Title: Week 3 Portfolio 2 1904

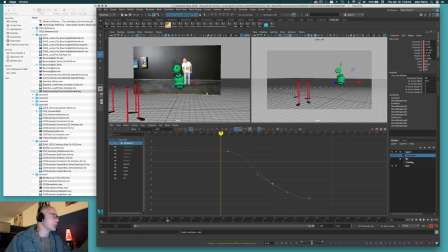(61:05)
But if you're pretty much building it to your reference, your timing will be probably too fast, but it will be in the ballpark. You're making your animation broader, right?
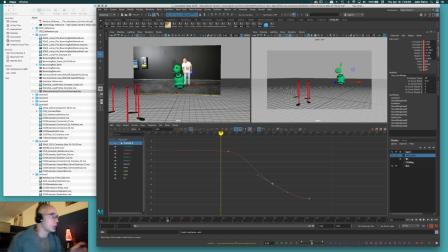(61:17)
So you're moving your character farther. You're jumping your character instead of stepping over, right? And even two, notice how far Bob has to jump to take the step. How far did I have to move to take that step? Probably about half as far because you're sticking your leg out to get into the place.
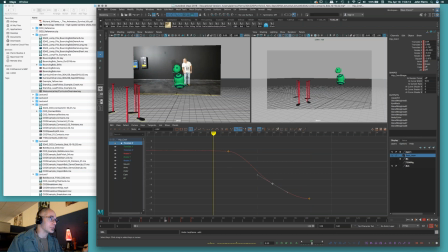(61:34)
Where Bob's hips have to jump that far and land on the leg. So he's going to be, because of the jump, because of the distance traveled, he's going to move faster in the same time. So that's why, too, at some point you should break away from the timing
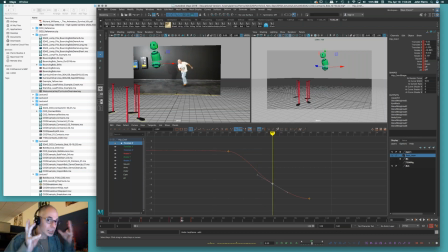(61:49)
of your reference and start thinking like an animator more and finessing this a little bit more, okay? Not to mention breaking it down like bouncing Bob, okay? But just looking at this, I want this to be faster and him to come over farther and then fall a little bit straighter down, right?
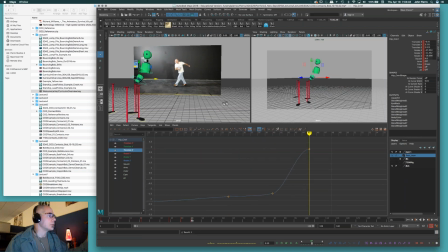(62:06)
Same thing with Z. If I look at Z, that's him coming forward, right?
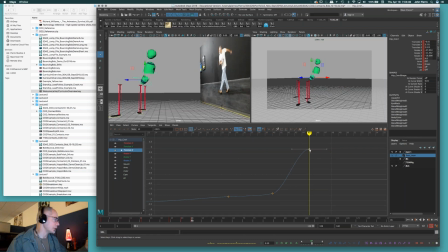(62:10)
Again, as long as you put his landing contact in the right place, which visually it has to be, right? And we're starting back here, we know that once my character starts taking off, I want him again to start moving forward, and he doesn't.
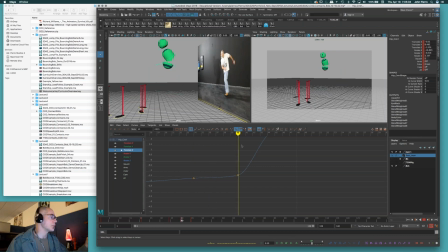(62:25)
He just jumps more straight up and to the side now. But I need him to be pushing forward faster, right? So just pushing that up. And again, the idea is once you start even breaking these down more and more, you just keep this nice and tidy so your character moves smoothly, right?
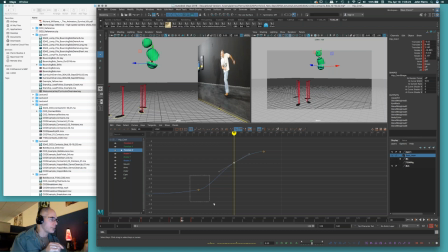(62:42)
That's the idea of progression, just as you build, to just look at certain body parts, obviously looking at the core. That's what I ask you guys to start looking at, is the hips. And in your character is the hands.
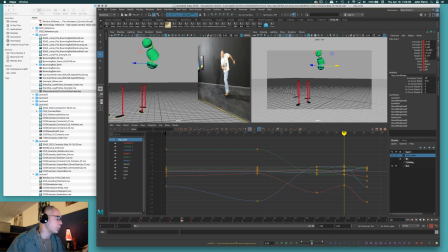(62:56)
All the translates, you can look at this in the same way and try and push into a smoother
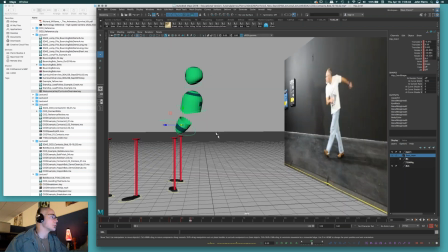(63:04)
sort of progression, okay? So things move properly at the proper speed and smoothly.
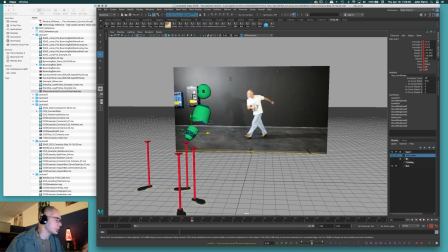(63:13)
And obviously my character would squash and bounce into the next one. Squash happens right after, right? So this would be my squash pose. Get squash these guys up.
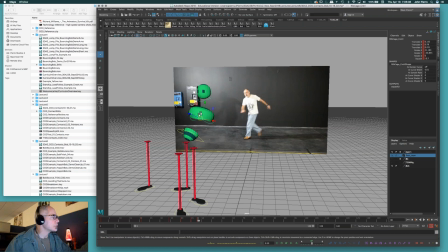(63:31)
Bring him down. Sometimes switching to
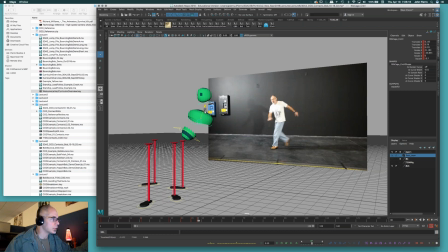(63:36)
object mode on your translate tool is a good idea because it can pull this guy down, you know, in place. I can pull him straighter down here, and then squash.
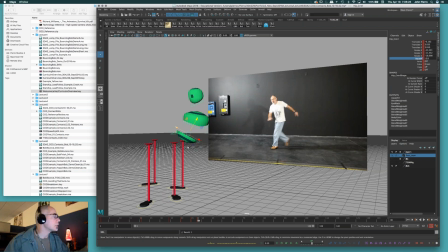(63:48)
And if I rotate him and go back to my translate, you know, it's just sometimes it's easier to move your character in a certain direction
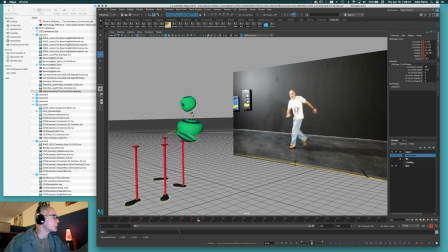(63:59)
if you do that, because the orientation can kind of help.
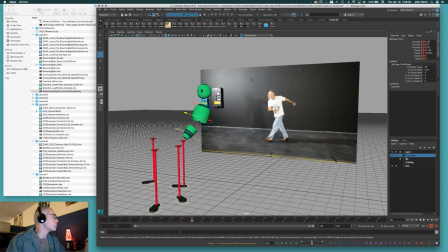(64:04)
So boom, here's my squash. At this point too, maybe the head is still dragging and starting to drag back with a slight tilt here too. Or you know, maybe it's about to hit, so it's dragging more. And it might even be stretching. Let's do that.
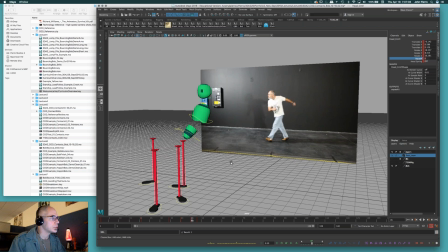(64:23)
So at some point, I want you to have fun too and think about what you know as far as things leading and following. And with the idea with Bob, if the hips come down, then the body comes down, and then the head comes down. So offset that a little bit, because that's really what's going to happen.
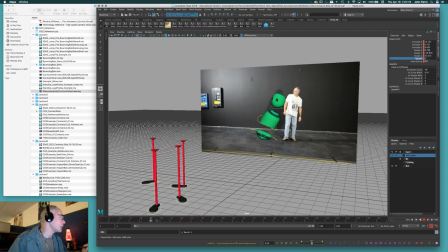(64:39)
Even if your character stays stiff like me and the upper body stays forward the whole time, on the way down, as I'm falling down, the body will slightly drag and then come down. And that's the idea of drag and overlap in your walk. So your character walks like this, right?
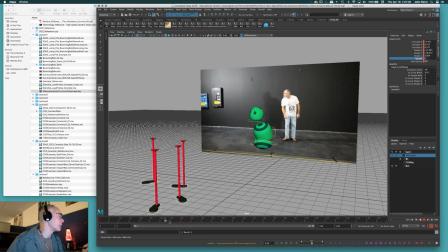(64:57)
That's what's going on there. I want you guys thinking about that and adding that. Boom. All right, so let's go back and break this thing down a little bit. I got at least the first hop in place here, right?
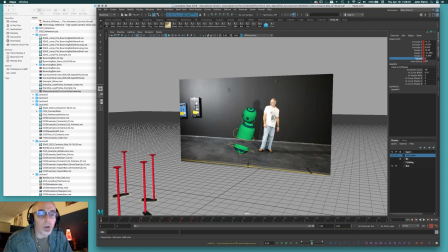(65:22)
Wait, what happens? Oh yeah, sorry there. Yeah, I got somebody behind me. When we start chattering, sometimes we're in competition. That's why I kind of talk a little low. I hope it's not too low for you guys.
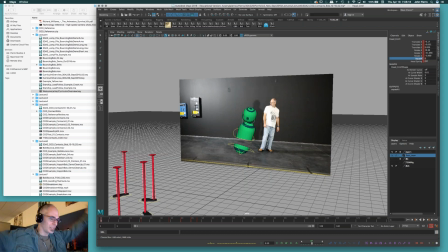(65:40)
Try not to broadcast too much. We need like a dome of silence here or something. Okay, so that's kind of my quick little block out of saying, hey, this is how I get out of the first pose and take my first step, right?
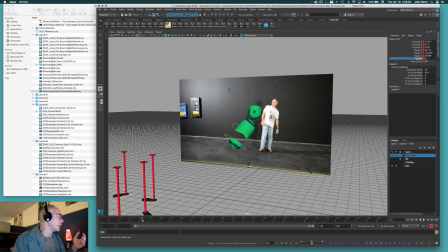(65:56)
Main changes here, starting pose, an anticipation to prepare to pull my body forward, went right to the main key of a squash where the body's forward already. Didn't put my push off here yet.
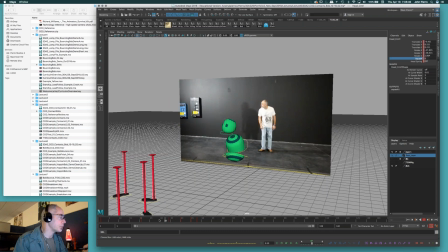(66:10)
He has to jump. Actually, your character will need a push off pose too, because in order to pick up your leg,
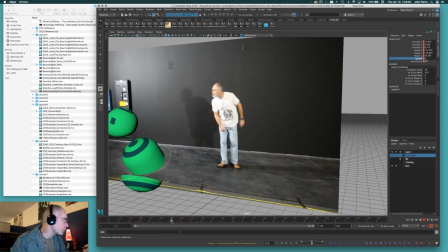(66:18)
you want to start pulling your hips up first. And look at, that's what this is right here. It squashes, the foot rolls, but the leg doesn't come up until the body starts coming up.
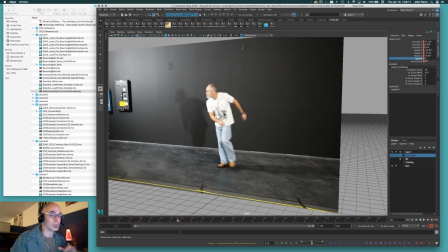(66:30)
Actually, mine comes up a little quicker because I'm a little stiff through here. But again, if you're thinking like leading and following, you want your body to come up and then your foot to come up, right?
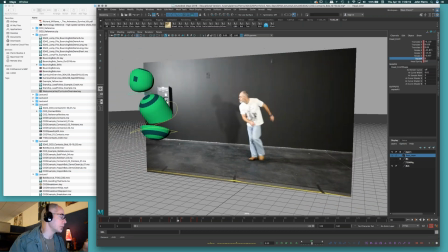(66:39)
So really that's the kind of idea that we're going to do with Bob here. And that's the whole idea too of jumping, right? Where you squash down and you're on your feet and push off, your feet are still on the ground. So this is really where I need to put a stretch to come out of here too, okay? But we'll get there in a sec.
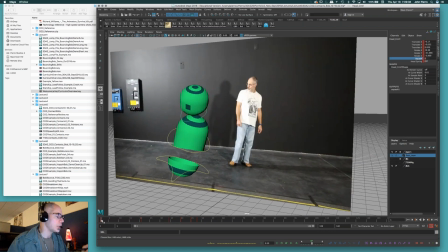(66:58)
Let's break down the beginning part where I can start saying, hey, you know, even how do I go from here to here? First off, I don't start right off the gate. There's a little bit of a pause here. And then in order to pull myself back,
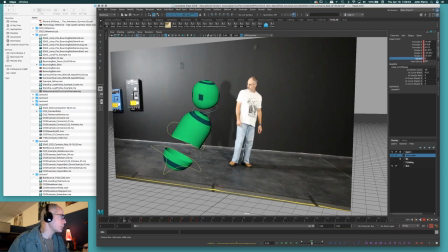(67:15)
this is what I was talking about before, I have my hips push up into my body and my body kind of drags. So there's more of this tilt going here first, and then this squash that happens more here, right? So you're going to get this crunch and this drag here before everybody opens up into the key back here, okay?
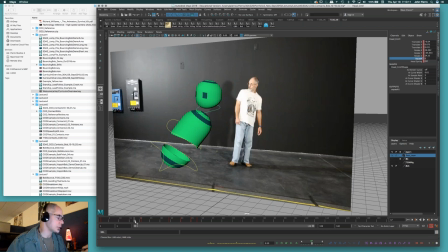(67:35)
So that's the main breakdown I see there. So before that happens, I'll just throw in a little sort of a slow out here, or a bit of a hold here to key it. And now I can start saying, okay, now when it starts to push back, I'm going to build like a breakdown around here,
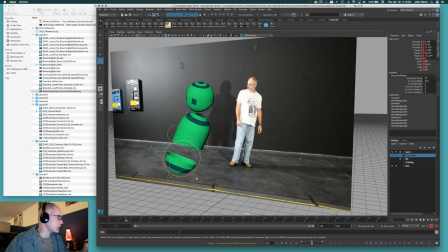(67:53)
and I'll key it again, because I want this hip, right, tilting and pushing back into this. And this could, what, with Bob, it could be translating down to squash up and dragging a little bit, right?
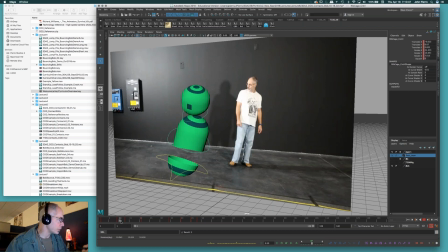(68:09)
So we get a little bit more of the hip pushing up and then the body coming. I want this kind of coming up too, so
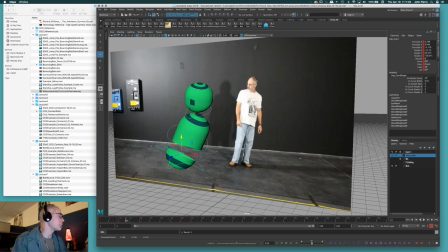(68:25)
pull him up and then back. So that's the idea of leading with the hip, right?
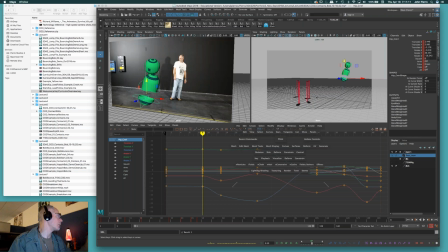(68:33)
And then pushing the body back into that. Let's see how that looks. Oops, in the shot camera a little bit.
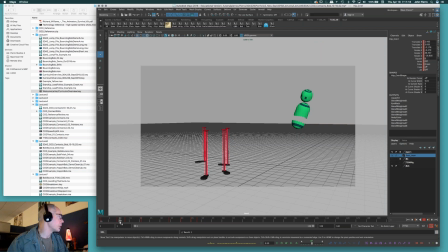(68:39)
So a bit of a moving hold here, then the hips start pushing up and then the body rocks back, right? All right, so that's kind of simple.
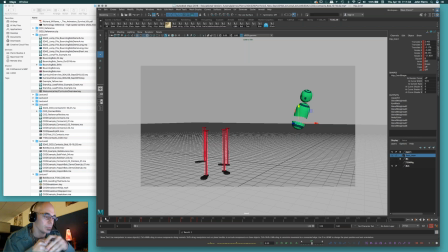(68:54)
Now, with Bob, like I said before, in your Bouncing Bob project, I said, this is where I started you. I said, so say the hips were going to start this collision, you know, and they push the body and the body rocks back, right? Well, I want you to anticipate before those hips hit the body.
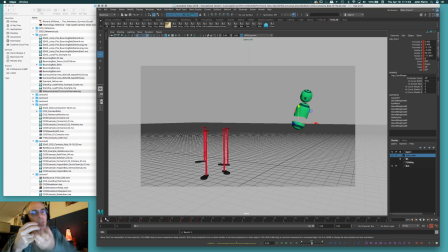(69:14)
So why not bring them slightly down or tilt them slightly and then tilt them and push them back up to hit the body to strengthen your action.
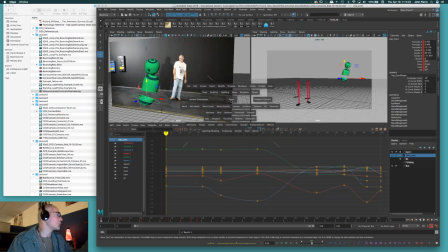(69:22)
So anticipate them. So look to do that with your bob animation. And I'm going to even show you that it's kind of going on here, but in a very subtle way.